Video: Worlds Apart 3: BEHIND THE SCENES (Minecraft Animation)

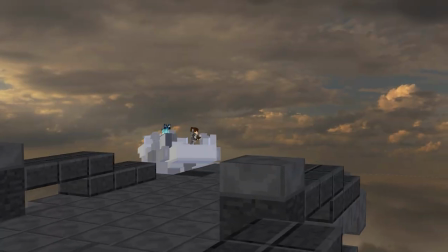I was having a lot of difficulty making that scene look good as there wasn't a map to take advantage of, without having mist and terrain it was starting to look very basic.
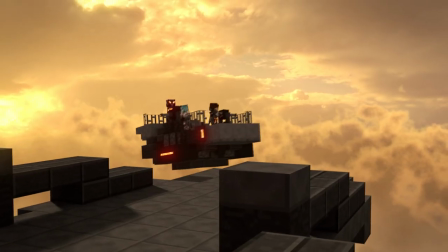So thankfully David sent me his clouds from songs of war which really made the scene look pretty awesome and filled in the gaps where the terrain usually would be.
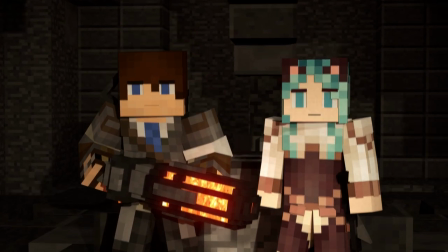Varric deciding to hold off the drogue was a pretty big moment for his character,
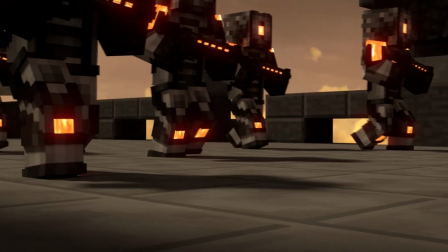he He chose to aid those who helped him despite all the wrong he did, and fight those who wronged him despite all the work he did for them.
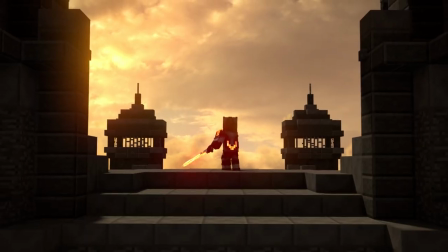The shot where he walks out with his blade was intended as like a sunset shot to show his life coming to an end.
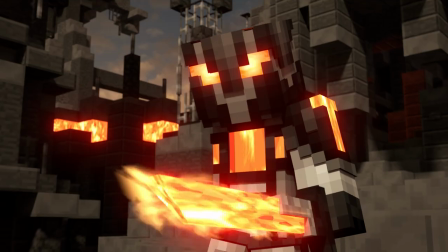And here we get to see how someone with one arm can still put up a pretty good fight.
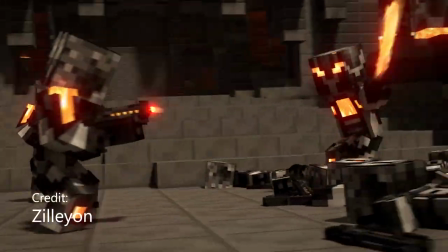This fight scene was animated by Zilean, and I basically told him, have him just take everyone out.
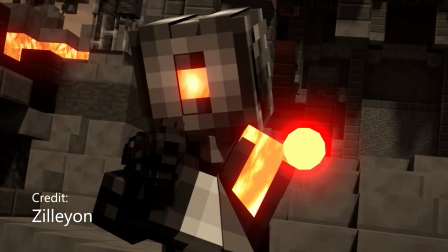He was very creative with the choreography. feed.
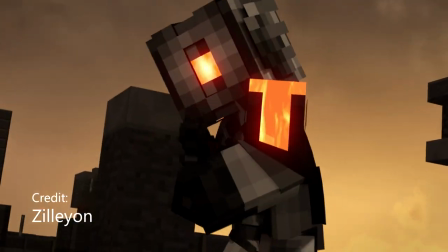The only moment I told him to include was a big super punch which he used before in World's Part 1 and when Varric throws his sword in the air it actually went ridiculously high and kept spinning off camera making the moment feel that much more impressive.
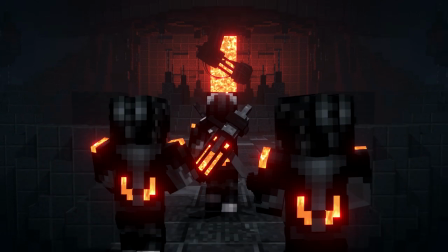As we saw in World's Part 2 there were two sentinel cubes beside the drogue Overlord which we
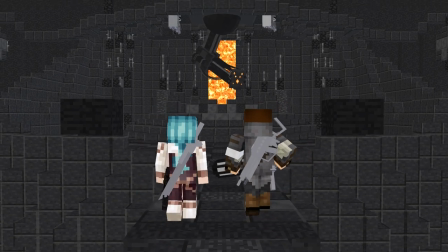jokingly refer to as Maddos it's like a play on GLaDOS and now we finally get to face them. This was the most ambitious fight scene we've done in the World's Apart story so far, again animated by Zillion.
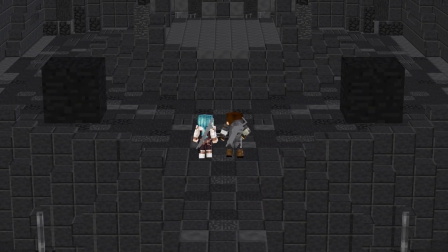We had so many options at our disposal, the area seemed so tiny to have a fight scene,
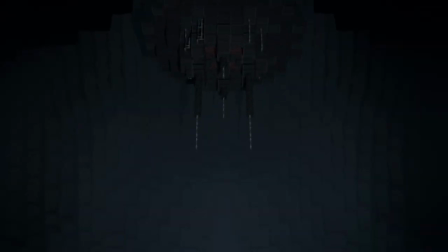so one of the ideas we had was to include floating platforms around the interior that the characters would jump across and take out tons of drogue,
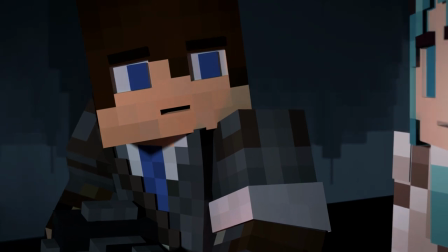but somehow we managed to avoid that and still have a pretty epic fight scene in such a small space.
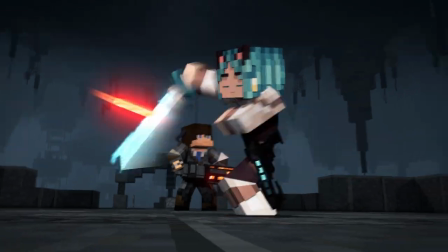There were a few key moments that I wanted to happen, the dual sentinel beams knocking Krista back,
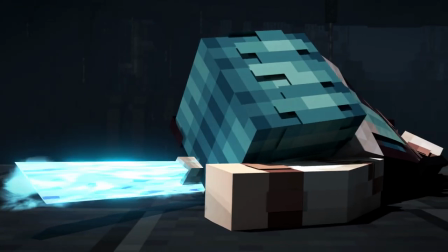and at least taking out one of the sentinels as a team since Krista basically soloed the one in world's part 2.
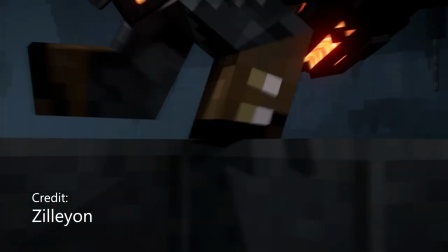Zillion added a bunch of cool moments like running up the wall, mounting the sentinel and backflipping off while simultaneously shooting it.
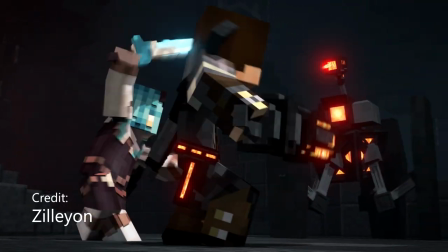Sam suddenly got really athletic and funnily enough that cannon that he has only managed to kill one thing,
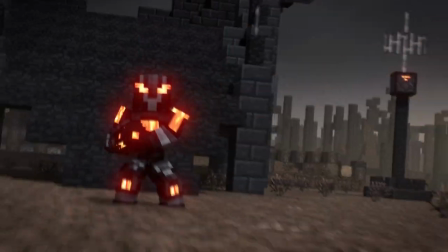Varric never hit anything with it. Poor Varric.
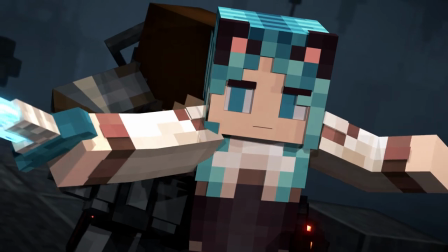What made the scene look so good was all the weapons and particles had bright saturated
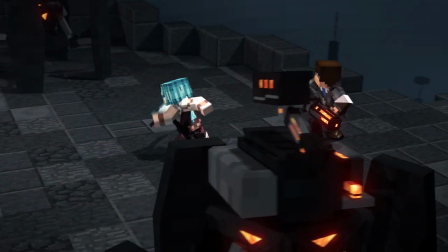colours against a pretty dark colourless background so the action really stood out.
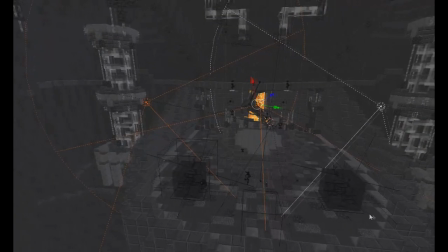I laid out a bunch of spotlights around the platform to make sure every angle had an appropriate amount of light while
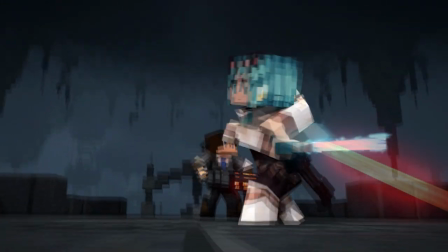leaving the rest of the map without light so the mist could create these cool silhouettes on the spikes coming down from the ceiling.
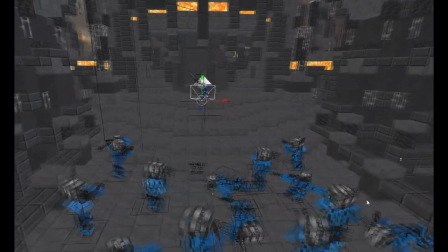The second part to Varick's fight was very different to the first. This time he's completely overwhelmed as he makes his last stand,
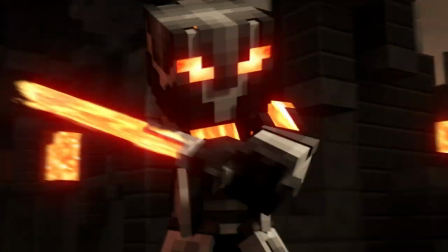deflecting as many bullets as he can until his shield drops and gets hit more and more until he falls to his knees.
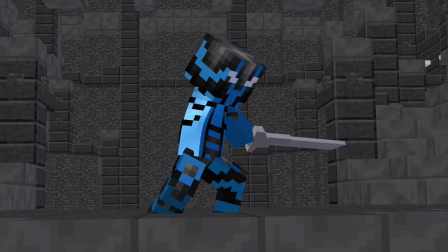The sound design here got very hectic, just have a listen.
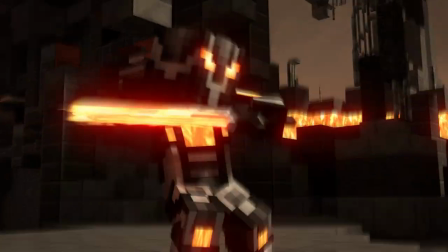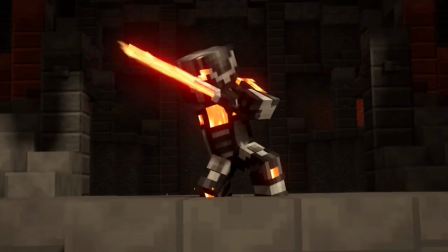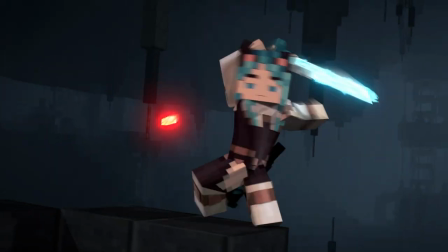Defeating the second sentinel as a team was essential and I had the idea for her to throw the blade to slice off the
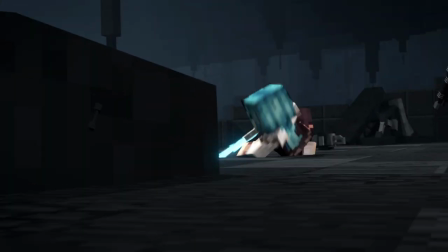turret and for Sam to catch it and throw it back and of course Zillian made this look beautiful as expected.
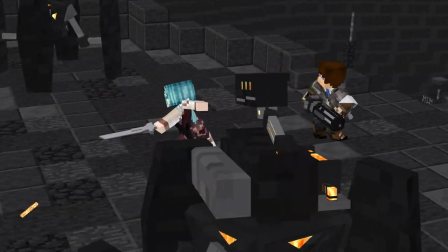Structuring a sequence with three fight scenes happening at once was a huge challenge but honestly it was the proudest work I've done so far.
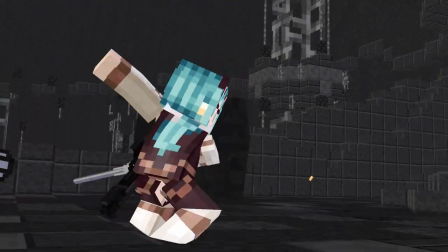It flowed so nicely and people said they were on the edge of their seat throughout the whole thing.
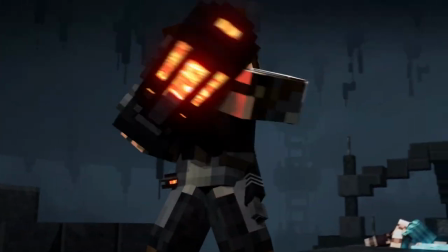I wanted to start with Sam and Krista being overpowered by two Sentinels but then have one get taken out so we think things are going well,
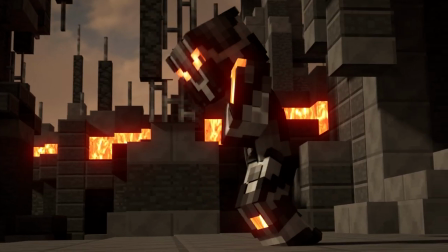then cut to Varric who's holding them off but his shields drop and he falls to the floor so it's not going so well but it cuts to
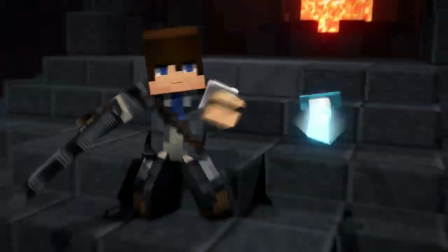the city battle which is kind of going well in some areas but not so much in others, ending with a final blow to the second sentinel and things seem to be going well again.
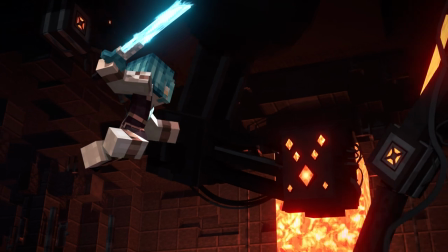Until...
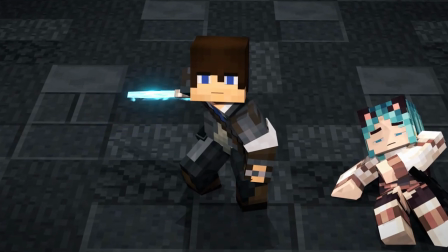We wanted to give Maddow some kind of defensive mechanism besides the two bodyguards so I wanted giant arm blades because who doesn't?
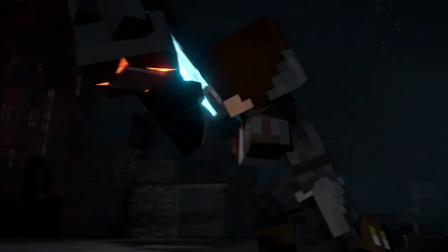They seem to match the design of Maddow quite well who's also hanging from the ceiling.
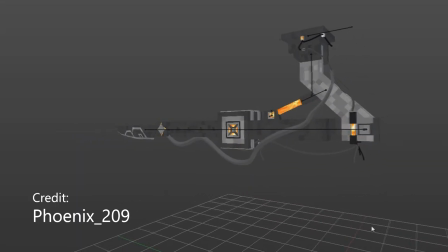The blades were modelled and rigged by Phoenix, who did an amazing job matching the aesthetic of the drogue.
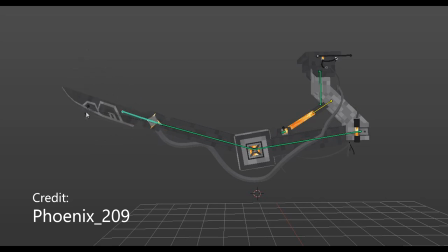It's just a shame we couldn't see the full design, as a lot of it was hidden near the ceiling. You can even see them on the ceiling retracted as Sam and Krista walked towards the platform.
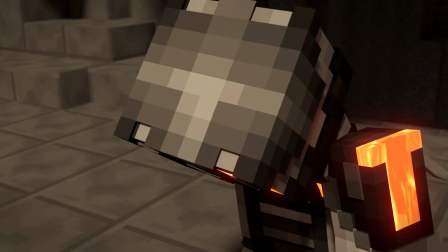And then we see Varric's execution. I knew Varric was going to die from the beginning.
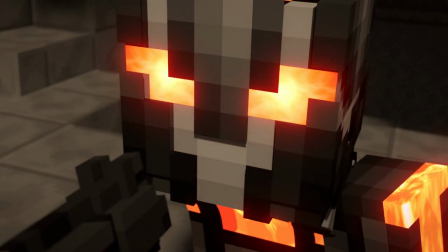Despite showing signs of change, he was responsible for a lot of suffering. His redemption art seemed to take him to a pretty noble death.
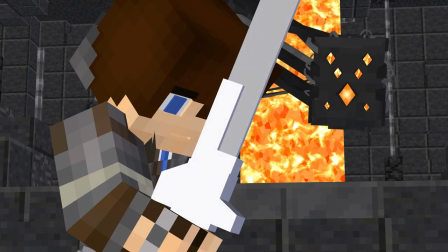I wanted to get one final fight scene before the drogues were defeated, to show Sam fighting on his own for once, again animated by Zilean.
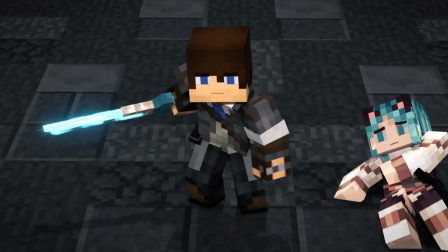The sounds for these blades were found accidentally as I was browsing through my sound library. They were originally going to be simple sword sounds, but these sounded so much cooler.
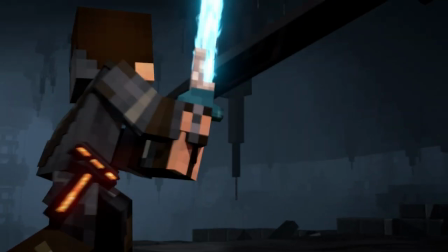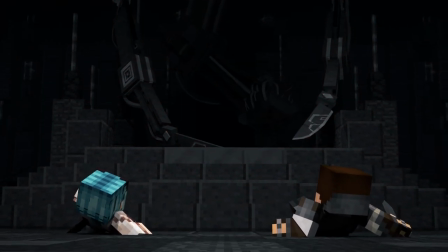When Maddos is defeated, I wanted to avoid having the typical shutdown of the army like you see in most Alien Invasion movies. instead it made more
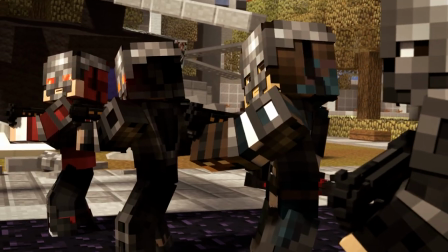sense for the one controlling the civilians to lose its influence and have them turn on the drogue at the end.
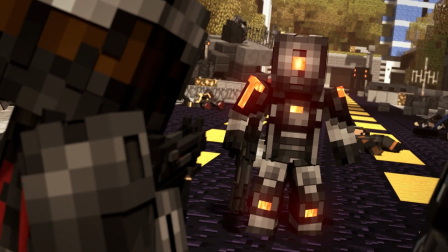Some people were wondering what happened to the drogue after that. I imagine some of them fled maybe others were captured and I was going to include a scene
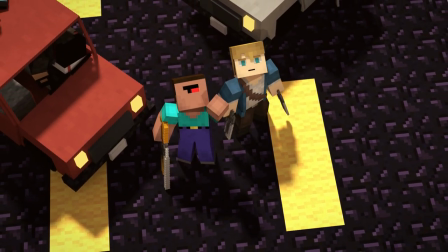to show what happened but it didn't really fit anywhere when the final sequence was playing out.
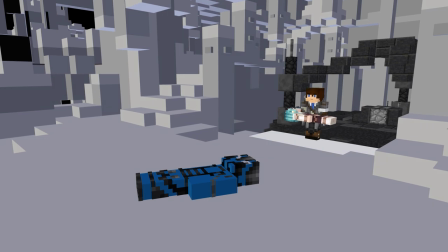We then get the sequence of Sam saving Krista as the fortress falls out of the sky. I was originally planning to have the fortress on fire but I could You never get the fire to look good enough, and it would have looked too similar to when the fortress is normal since it has all the orange energy around it,
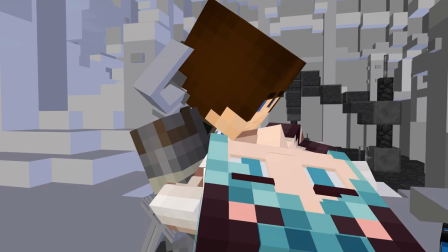so I think a huge black husk falling out of the sky worked better. Sam takes a moment to acknowledge Varric's sacrifice and then he runs towards the ship.
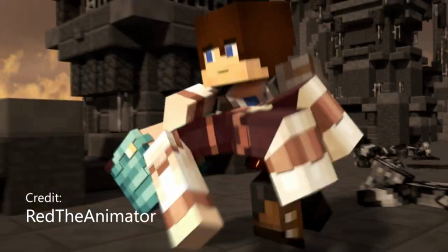This was animated by Red once again, and he did a great job adding all the little details like tripping on a body and then jumping over another.
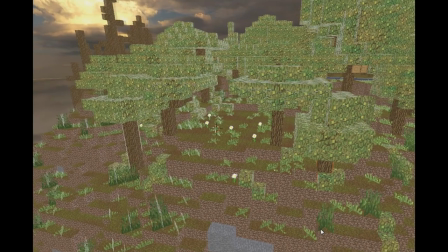It ended up looking so clean. The set where Sam holds Krista was originally a hillside with a bunch of trees.
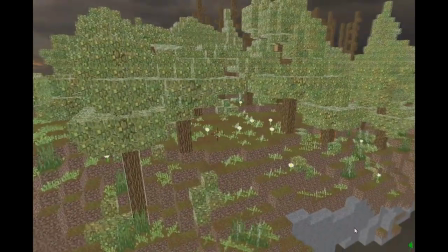I redesigned the flat area in Minecraft and built some custom trees in a more acacia style.
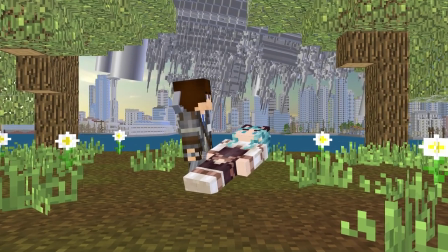I made them to nicely frame the shot of the fortress falling out of the background. This shot was the one I wanted to show before wads of part 1 even released.
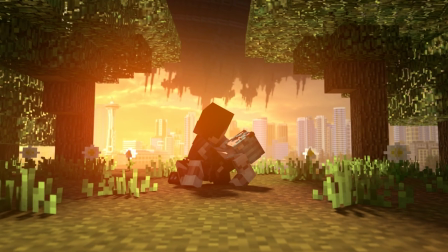Even the song was chosen very early on, so it had to turn out epic, which hopefully people thought so. Some people said that the fortress get... Some people said that the fortress is... Some people said that the fortress...
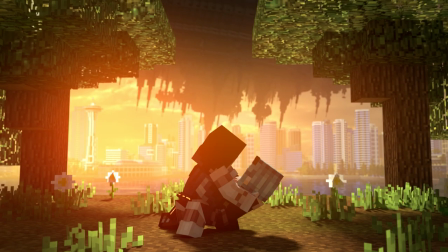Fortwiss? God, I cannot speak today. Anyway, some people mentioned that the fortress was going to fall on the city.
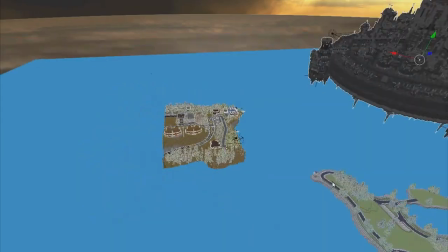It's a bit hard to tell, but the fortress is actually pretty far from the city. The intent was to have it fall in the ocean just before it.
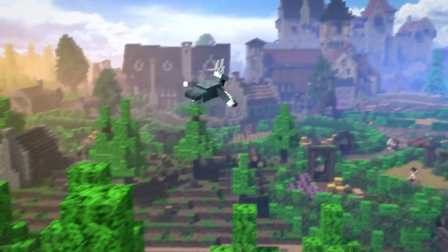We start to see the world return back to normal after the conflict, and finally get to see Krista's world with greenery, which looked very pretty.
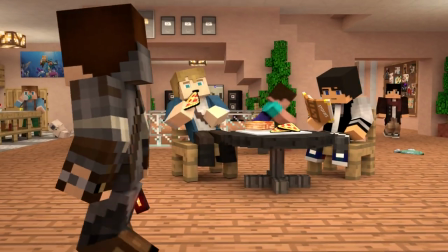When Sam walks through the office there's a few little easter eggs, like Echo Soldier in the TV in the back,
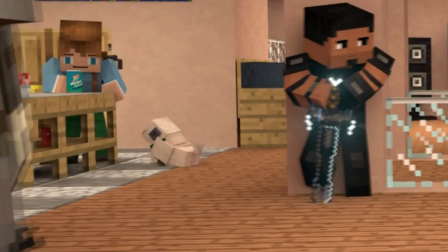Thomas drinking his derp juice and at the last second his eyes go from side to side. I even accidentally predicted Thomas's next animation by putting the aquatic update.
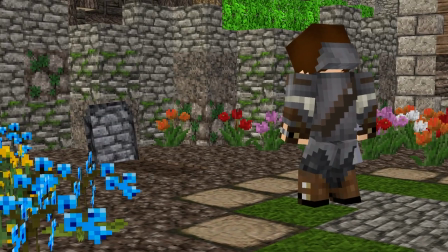When we go to the gravestone in Krista's garden, we're led to believe that Krista didn't make it, and that Sam was mourning her death.
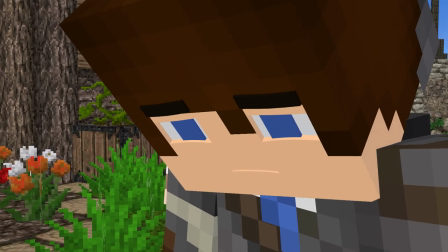The intent was to make people believe that she had died, but I think I managed to trick quite a lot of people.
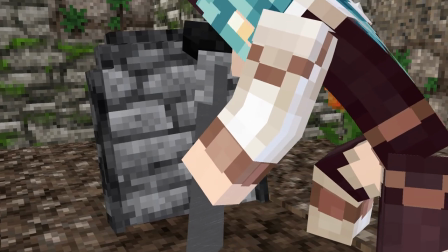It turns out that they had recovered Varric from the wreckage and gave him a proper burial.
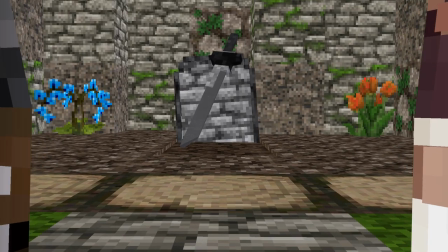I don't think anyone noticed, but I placed an orange flower and a blue flower on either side of the grave to symbolize the alliance that they shared.
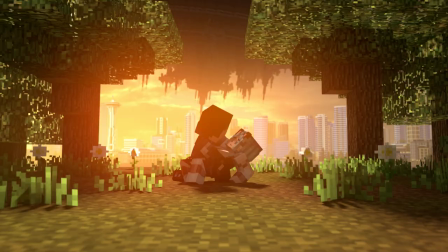In early storyboarding, Krista was originally going to die, but the ending would have been far too depressing for both main characters to perish at the end.
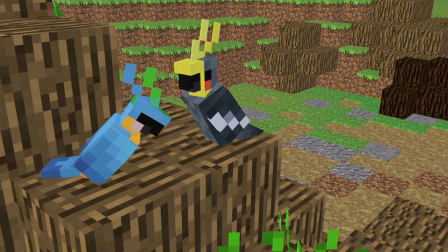Nothing would have been gained after such a long adventure. Instead, I decided to go with a bittersweet ending, where they both lived happy, but not together.
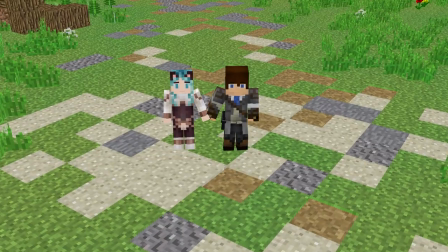It made sense to me for Krista to return home so she could help her people rebuild.
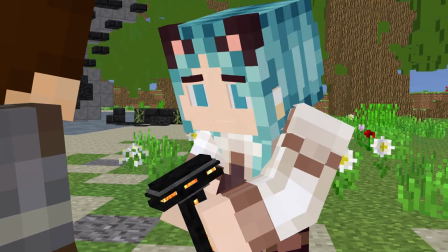Sam even gives her a portal key, in case they want to see each other again. This final goodbye was animated by Pixel and he did a great job making the scene feel like an emotional farewell.
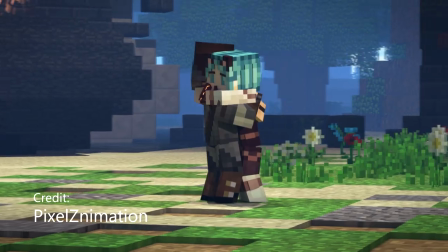This felt like the perfect ending to me. The title worlds apart had a double meaning from the beginning.
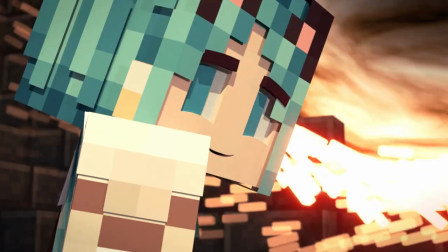The drogue travel from world to world tearing them apart and by the end Sam and Krista end up being worlds apart.